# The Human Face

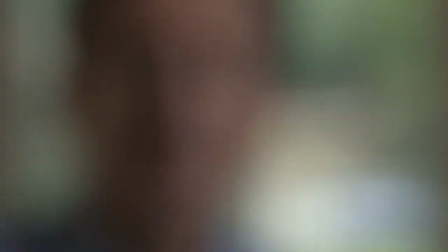The human face is one of the first objects we see. It triggers a powerful emotion.
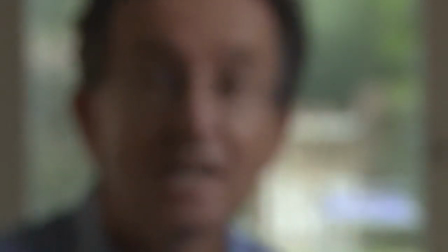This stimulation of our subconscious by a visual image is something, as humans, we have been programmed to respond to for millions of years. My name is Jeremy Humphreys, and I'm a BBC trained director of photography. I'm interested in a camera's tech spec, but just as important is how I use the tech spec to engage my viewer, trigger an emotion that stimulates their subconscious, an experience that they will remember weeks, months, years later. I want to show you how I achieve this engagement, how by using depth of field, contrast, colour and composition, I can create a mood, an emphasis and an emotion. These are the key tools I use day in and day out to emotionally engage my viewer and achieve what we are all trying to do, to tell a story. And here's the good news. You can achieve all of this on a small sensored camera. We are filming on the Sony HXR NX5 series of cameras, and we're filming in an old garage too. You can of course achieve an even shallower depth of field on a larger sensored camera, but just see with a little care what you can achieve with this, a 1.28 inch sensored camera.
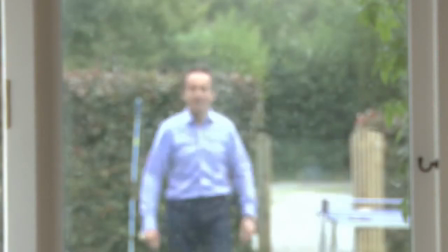The whole point of a shallow depth of field is that it isolates.
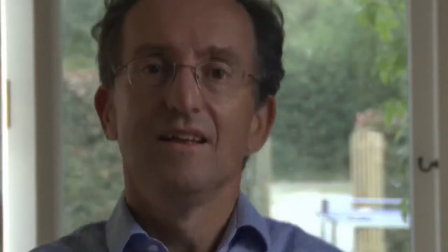It channels the audience's attention to just one plane of interest that you have chosen.
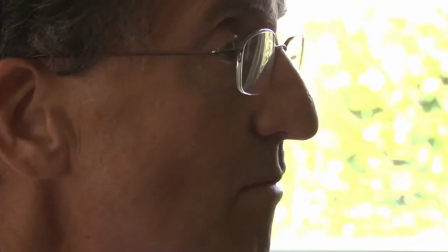Our brains concentrate up to 80% more of our attention on what is in focus than on what isn't. So look at the background behind me at the moment. We have an f-stop of 5.6 and no NDs. We are going to introduce the neutral density filter. The picture gets darker.
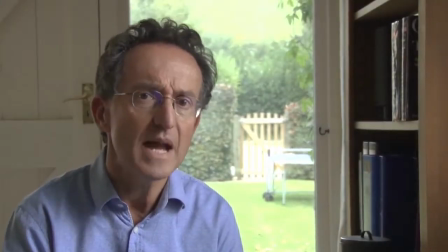We open the iris and look at what happens to the background. Look now as we start to zoom in.
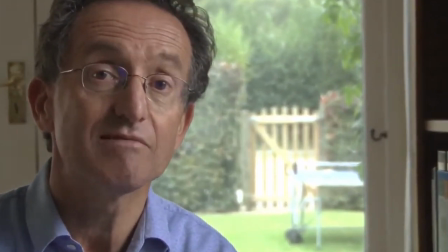The combination of a wide iris and an increasing focal length creates a shallow depth of field.
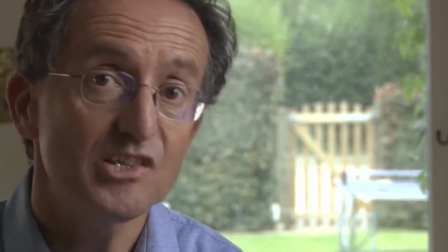I've used this method time and again to create isolation of my subject and to minimise any distracting background.
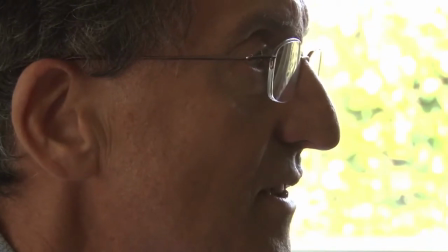The audience will concentrate on the object in focus. You can also focus pull from one plane to the other.
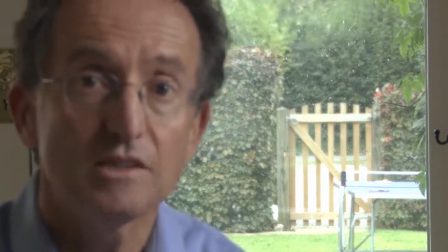This is a key device we use to lead the audience from one area of interest to another. Have you ever looked at a painting and seen how the artist uses the light? More often than not, they don't light flatly, but they use contrast. Why? Because contrast creates a mood. As an audience, we are intrigued by highlights and shadows. A big sensored camera can record an incredible wide range of contrast. But have no fear, you can still record contrast or dynamic range on this HXR camera too. Flat light can be boring, less engaging. If you are looking into the sun, your contributor will squint, which won't convince any audience either. Instead, use the light from a window or outside use the sun, not from the front, but to one side. This creates interest and an engagement. When I see footage with contrast before I even hear a word of audio, my brain is engaged by the image. We are programmed to respond to shades of light and dark. I have filmed a mother crying her eyes out, standing by a window. One side of her face lit by the sun, the other side of her face in near darkness. The high contrast fitted the story perfectly. And if you think the contrast is too much, I use my faithful reflector to add a little light back into the shadows.
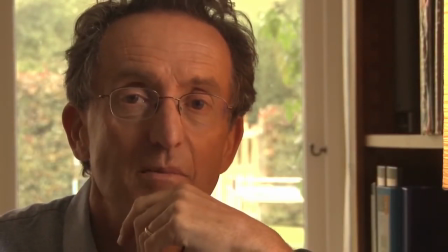Have you ever wondered why some of our favourite stories we read as children
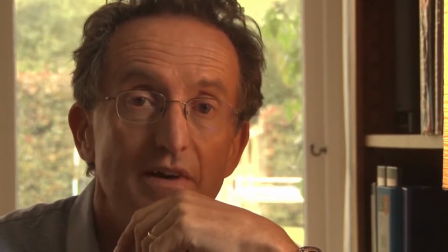involved characters sitting around a bonfire or reading by the light of a candle?
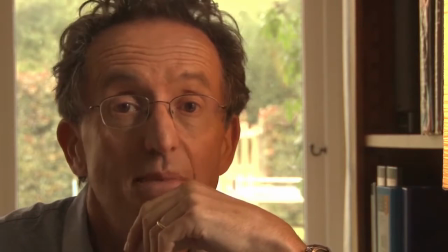And how about if I told you that I rarely use a white card to white balance? It's all because colour affects us profoundly.
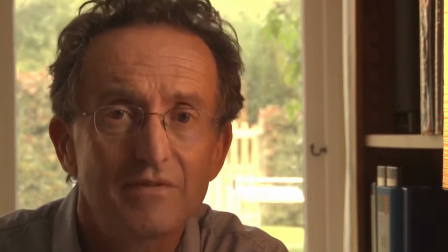Warm reddish light attracts, it makes us feel safe. It's the same reason why we like looking at well-tanned faces.
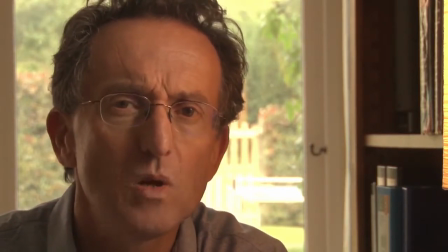Whilst the blue light makes us wary.